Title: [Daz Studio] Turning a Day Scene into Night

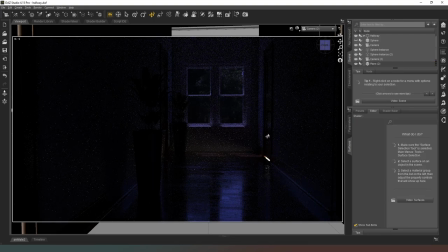7:51 we go that's more that looks a little bit better it's not quite so intense now and if we really wanted to we could select that door and just bring it down a touch more but essentially this is what i'm after for this render we've now got a decent looking night scene we've got
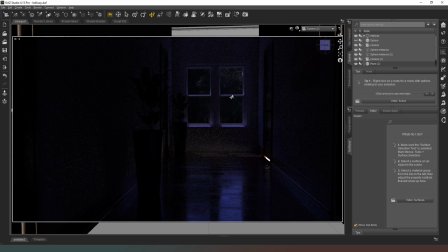8:06 moonlight coming in through the window it's not so intense but the trees still match the daytime hdri which is really what i was worried about and then you've got light coming out from behind that door and it's not we've not moved that door so far that someone would really be able to really
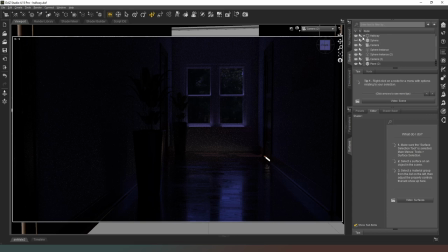8:23 pick and look at that in any way that makes them think oh well that door's been moved or whatever so we've created that gap and if not we can always come back to our door which is there and we can go to parameters and we can look at our y scale and we
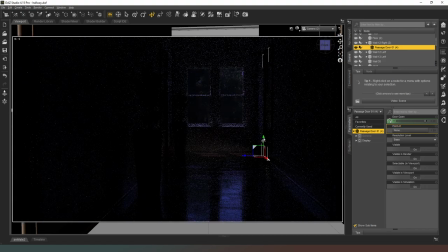8:42 can bring it back down a little bit if we want to i mean you can't go too far because you'll end up losing your light source altogether but if you're so inclined that's what you can do now something else that you could do in your render settings to add a little bit more
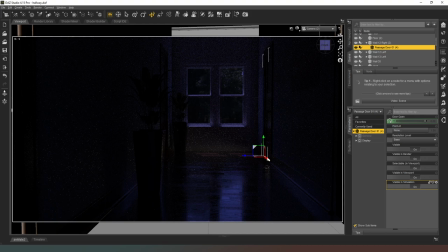8:55 of an eerie effect to that is if we go into our filtering settings you can actually turn on the bloom filter it's going to take a moment
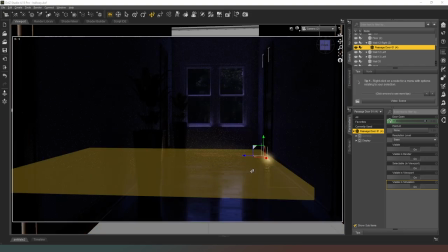9:02 for that to happen if I stick bloom on and then give it a moment you can see that it creates that glow around that light source
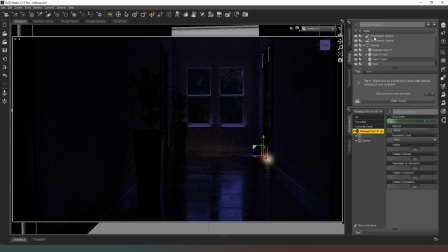9:09 if I just deselect the object again go back into my seam tab turn that off and clip away from it and then we can adjust the bloom settings so we can bring down or up the bloom threshold let's just try sticking that on 4,000 and see what happens so we're doubling it
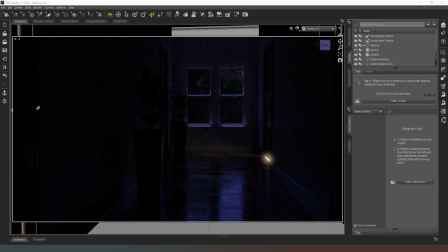9:30 perhaps that's not enough let's try 8000 there we go and you can see the bloom is reducing every time i adjust that and we don't want it to be massive we just want it to be i'm going to try 20 000 see what happens it's starting to look a little bit more sensible let's try 35 000 see what happens there okay that's
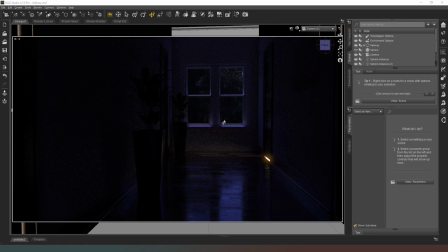9:50 much more normal looking that's more what we're after and as you can see now it actually starts starting to look really much more like what we're after so that's the scene itself set now what I want to do at the moment is I
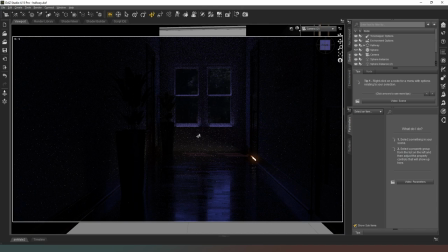10:04 want to save that as a scene preset so that it's not going to overwrite my daytime version of this render so that's what I'm going to do in just a sec and then I will look at maybe sticking a character in the scene and seeing how that lights up so here I am
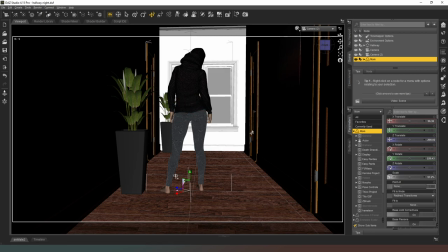10:21 I have loaded a character into the scene I've just used a random character because you're not going to actually in the game I'm working on this character's not actually going to be there but I've put him in a random pose in some black kind of clothes and I'm just going to stick this now into Nvidia Iron Mode and just see if how it looks really
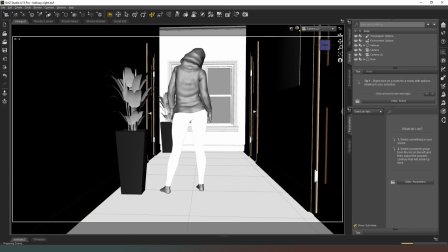10:38 kind of want it to be in silhouette so it'll be interesting to see whether or not that happens or not I can always use canvases to achieve the effect that I'm after if I so chose
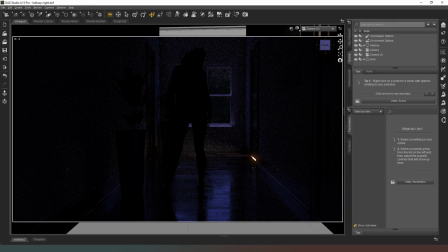10:51 so yeah pretty much what i was after you've got a really cool looking silhouette there it looks spooky i mean that character could be anyone you can't really see the shape or anything like that so yeah realistically if this is a kind of horror scene or something like that this would be precisely
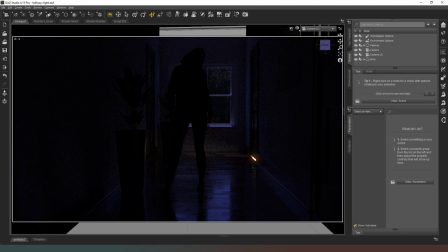11:07 what i'm after so i would call that a success and it's been fairly easy to achieve as well thanks very much for watching that guys i hope you found that useful let me know what you think in the comments below and i will see you in the next episode but until then you take damn good care of yourselves all right bye